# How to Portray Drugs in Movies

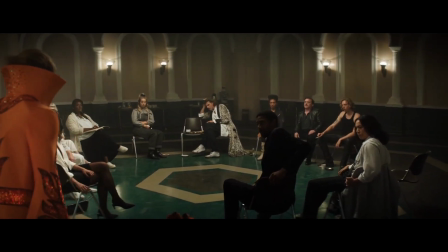(4:08)
You can see a similar effect of using perspective to draw empathy in Trainspotting.
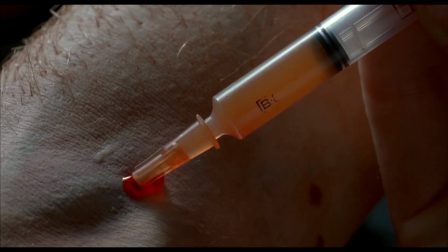(4:13)
In the scene where Renton overdoses on heroin, Boyle switches our perspective to Renton's point of view.
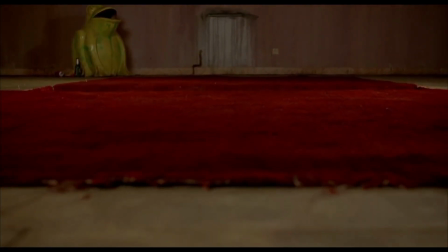(4:18)
We sink into the floor paralysed yet still conscious. It's probably one of the most sombre representations of addiction in cinema.
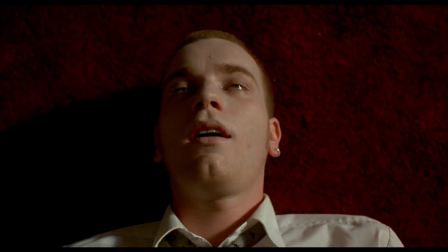(4:25)
Despite all that has happened, despite the destruction it has caused to his life, Heroine is still in control.
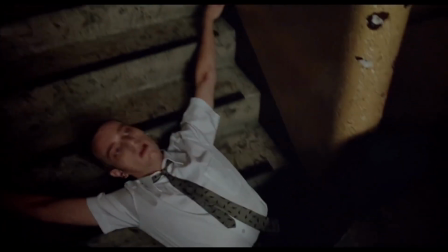(4:31)
And as if we are in the midst of a joyous occasion, Lou Reed's perfect day plays as a juxtaposition to the disturbing reality.
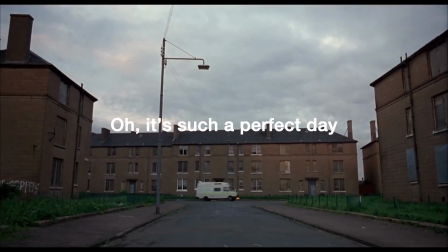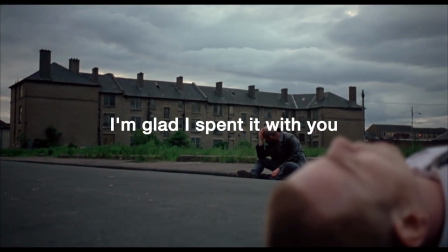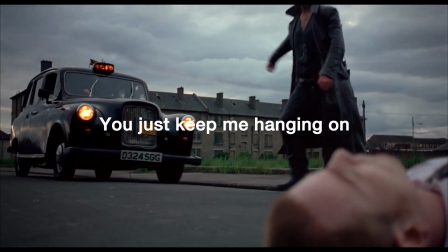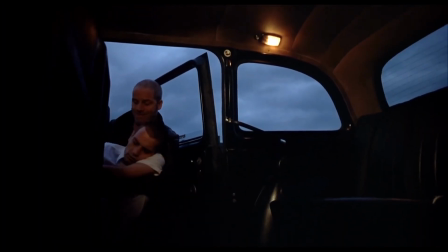(4:58)
Ultimately, Trainspotting and Rocketman are great examples of films that create visceral moments through their portrayal of drug use.
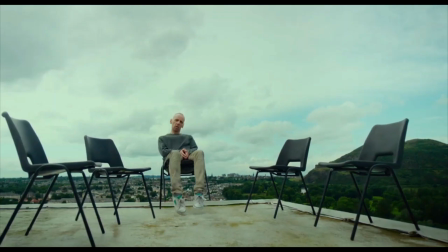(5:04)
While mixed with moments of surrealism, I found myself most affected by the subtleties, the contrast of shots, a manipulation of time or simply the perspective we are given.
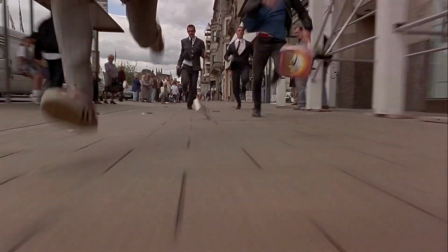(5:17)
In a film where drugs are ubiquitous, if you want the audience to truly understand the character, you have to put them in their shoes, and both these films do just that.